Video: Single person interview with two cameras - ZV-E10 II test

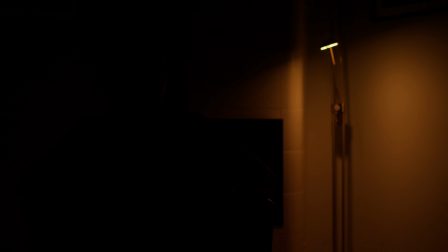So I'm coming back with the one-person interview setup, and I have a practical there. It's kinda, I mean, to like put an interest into the frame, but other than that, I cannot have any light motivated by that practical
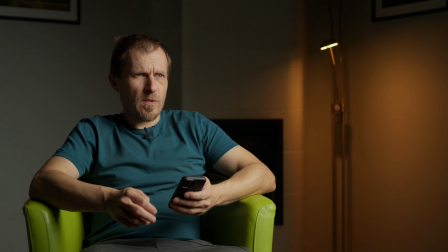because how it's placed. So this is my key light, 600D at 10%.
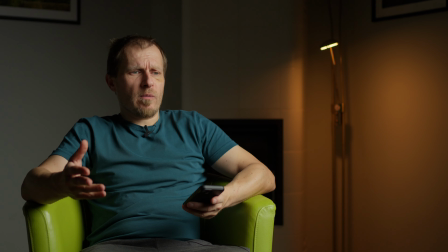On the screen it looks a bit overexposed, but so actually the setup would be that I'm not looking to the camera, but off camera there is another armchair here, so I would talk with someone in theory, and so I will look like to the side.
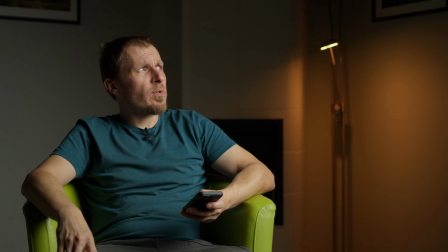There is a light dome 2 with double diffusion on Aputure 600D.
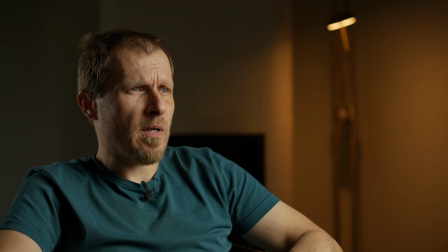I have also a rim light behind me. I do not have a hairlight above me.
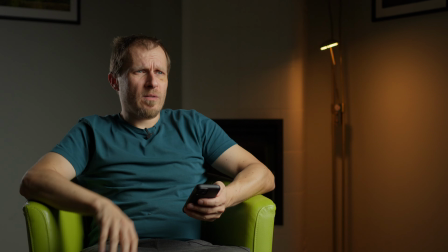It's kind of annoying to set up, so I'm testing the rim, which is not bad, I'd say.
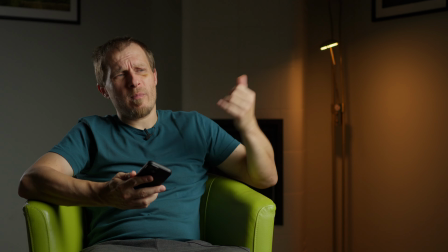I tried to have a rim on the other side, but it was kind of stupid.
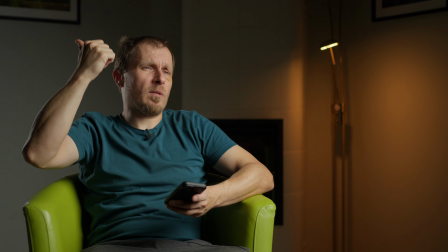Maybe if the practical is there behind me, then the rim light might be motivated by the practical,
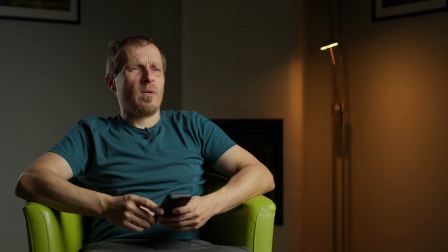but I guess there is not enough room there to have it there. So, and it is kind of moody look or very moody look, so I still have my
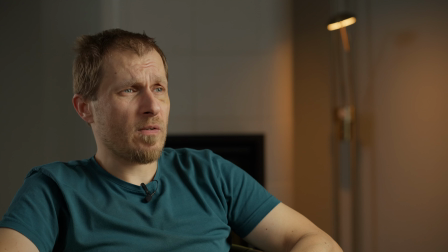fill light, which is Amaran T2C with a lantern at daylight.
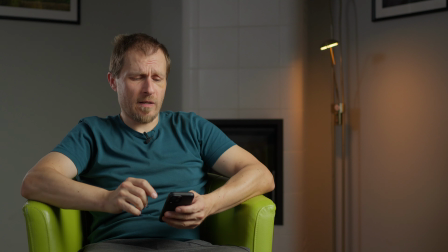So with this fill light, I can, I guess I touched this.
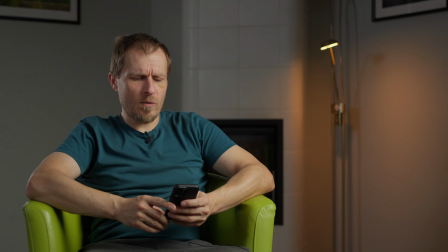A new Aputure application is really annoying because you touch somewhere and you change the intensity of the light and then you cannot change it back.
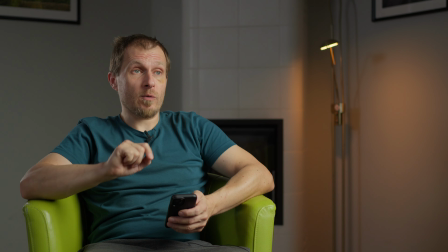Really annoying. And also if you try to turn off the light
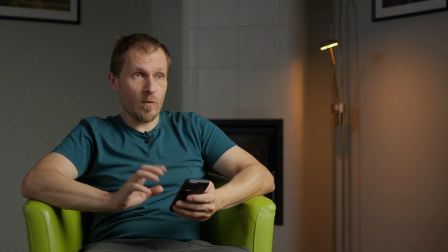when you are in the light mode, then the turn on button moves and you cannot turn it on while not watching.
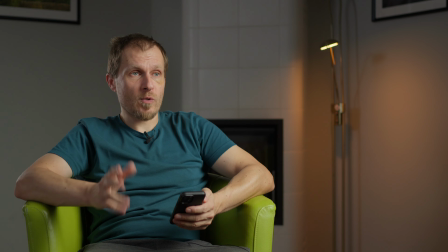You have to watch on the application, and so for solo shooter it is really annoying. Anyway, that's that fill light, and with that fill light I can actually create the mood because I can change the contrast ratio.
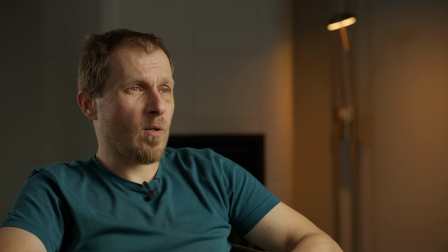Then with that fill light, I don't know if that practical makes sense, but
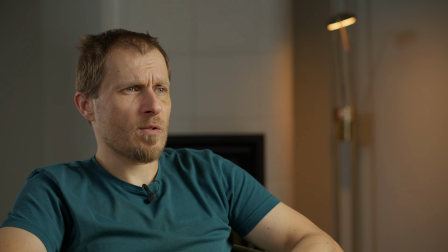I can like change this to like really washed out
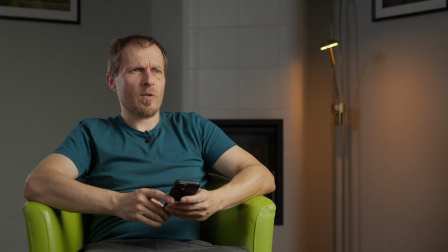corporate interview, or change the mood with the fill light to something
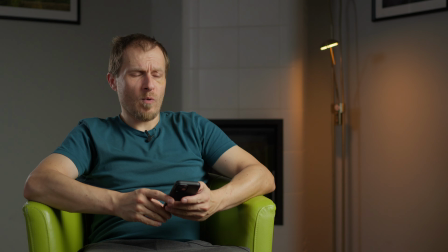more moody.
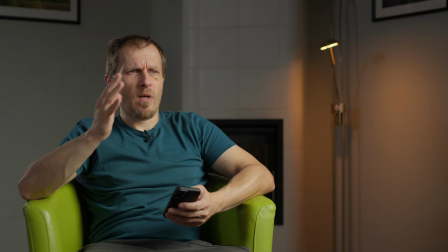So actually I can have contrast ratio between 1:8 to probably 1:1.
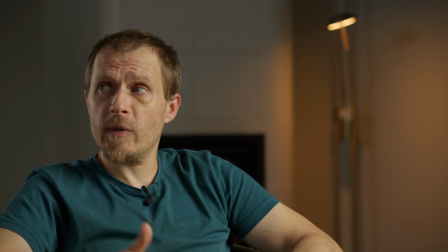I guess next month I would also buy bigger lantern because this is 65 centimeters lantern,
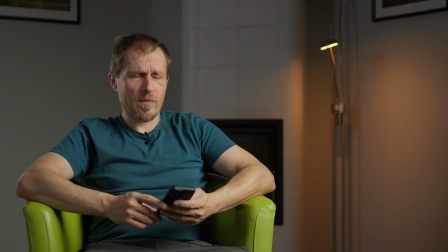and also the space light from Aputure to see which one is better in such situations. So this is how the shots look like. I think this looks quite good.
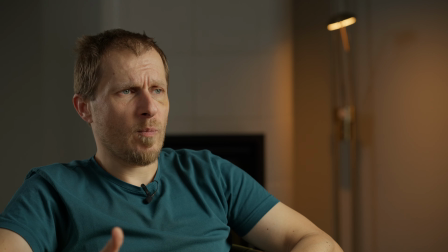This is like the modification of this two-person interview, which was kind of a failure. So I think it's not that bad.